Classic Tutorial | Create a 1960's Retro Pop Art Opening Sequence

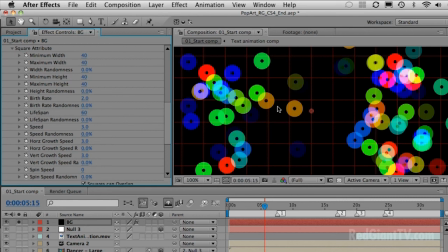(29:04)
They also look a little bit like sequins, so it fits in with the kind of dancer theme with the sequins, and it fits in with the theme of the 60s with these like 45 singles on vinyl. So that's the kind of theme that I want. Now, there's a couple of other things that I'm going to change in here.
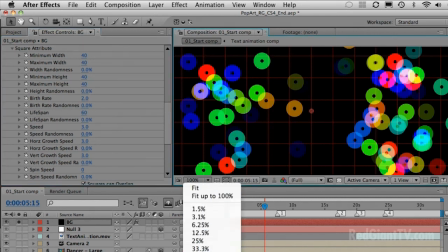(29:23)
I want more particles, and I'm just going to go back down to 50% so you can see an overall view.
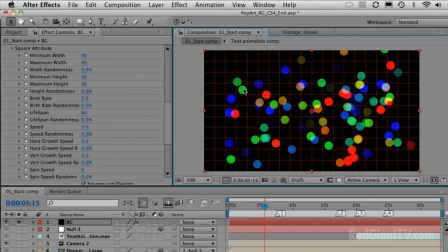(29:27)
Notice that you can't see the holes anymore when I'm at half resolution. So when you're working with filters, it's quite important every now and then just to jump up to 100% full resolution, just to check that everything's looking as it should do. But this is enough for previewing.
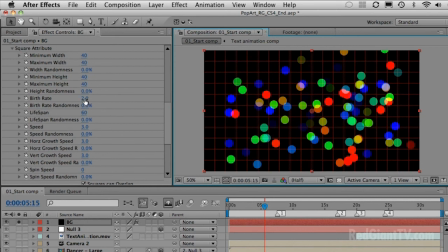(29:43)
I just want to see the overall distribution of the particles. So I'm going to put the value up to 3, and you'll notice we have more particles when we do that.
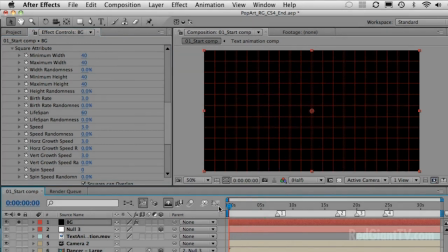(29:52)
Now, the other thing is, if you have a look at the movement, what's happening here is each particle is produced, if I scrub through slowly, in one square of the grid. And then the particle moves from that square
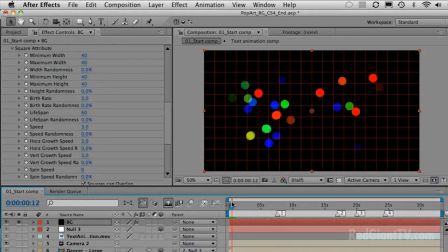(30:09)
randomly across the grid, and you can control how it moves by adjusting these settings. Now, if I want the particles to remain in the grid and not move, what I need to do is change the setting for speed to zero, and that stops them moving.
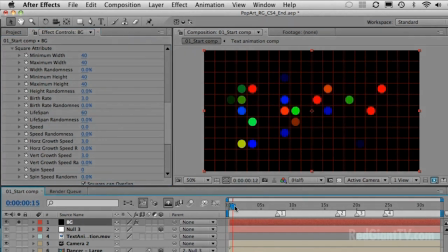(30:26)
And you'll notice now that they're produced in a square of the grid and they remain in a square of the grid.
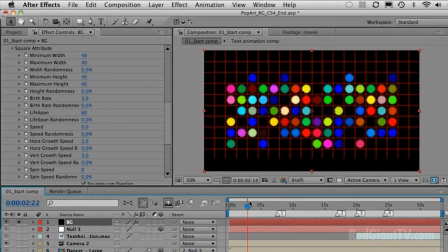(30:32)
And then they kind of fade in and out within that grid. Now, the fade settings are what controls how fast it fades in and fades out. And you can see those settings here. I'm going to leave the fade in and out on 5.
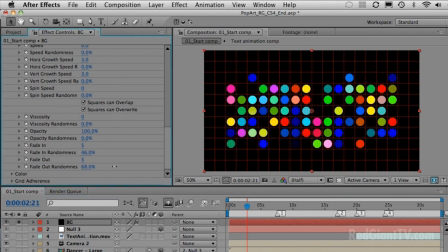(30:47)
You can adjust the randomness if you want to kind of get a more random fade in and out. You don't want it to be as uniform. And again, that's quite a nice effect. Okay, I'm going to put them back to their default values just by resetting them.
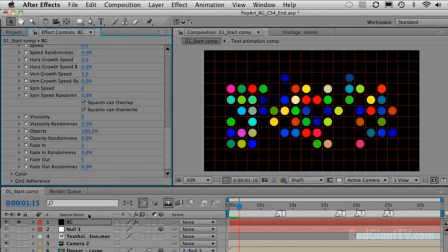(31:06)
Okay, final thing we want to do is just go ahead and adjust the colour. So I'm just going to close up my square attributes. I find that it helps to understand things if you just keep things closed up and simplify the look of the plugin. It just makes it easier to understand what you're doing.
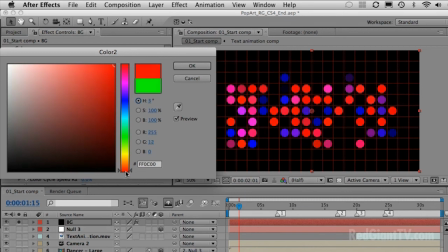(31:25)
So what I'm going to do is I'm going to stick with reds, and I'm going to choose 4 different reds, getting gradually darker as we go down. A red fits in again with the 60s theme, and also we're getting a nice monochrome look, which is also quite 60s themed.
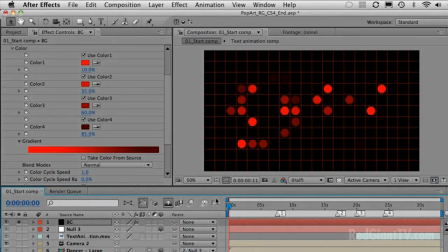(31:45)
So we're sticking with red, black and white, which gives us a nice monochrome look.
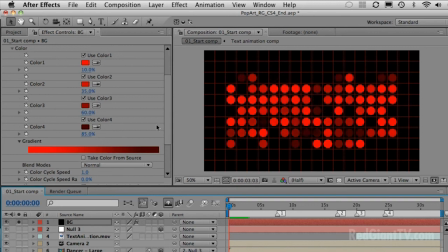(31:50)
Okay, so there we have our circles animating.
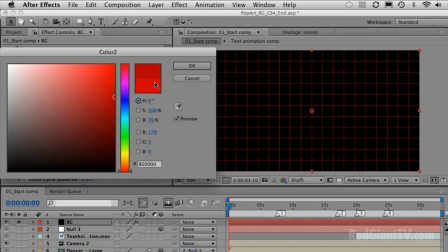(31:55)
I'm just going to change the colour of that one, darken it down a little bit. We'll darken that one.
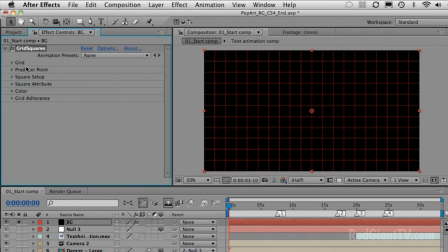(32:05)
Okay, and then all I need to do is just go and switch off the grid so we don't see the grid.
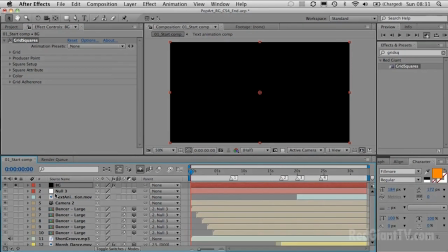(32:14)
And if we preview that, I'm going to put the audio back on again and let you see that with the audio. Okay, so we'll just do a few seconds of that and preview it.
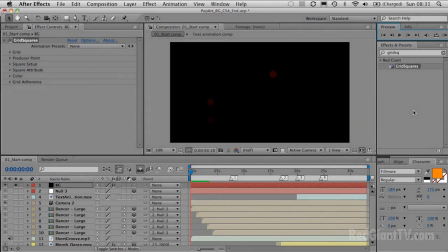Okay, so it's looking really nice, but it's not really animating in time with the music. So that's our next step. We're going to get this to animate in time with the music.
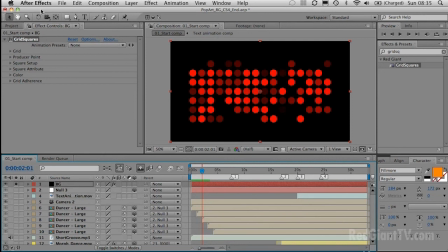(32:47)
Okay, so now comes the fun bit. What we're going to do now is we're going to use a plugin called Sound Keys, again from Red Giant, to control some of the properties of this layer to make them animate in time with music.
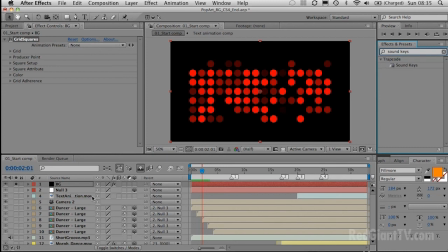(33:03)
Now, instead of creating it within this comp, what I'm going to do is create a new composition.
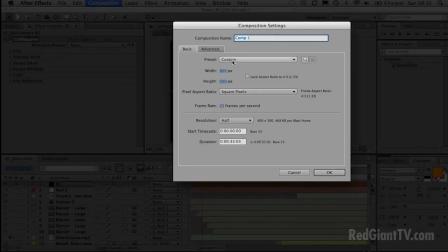(33:07)
And that just saves me from...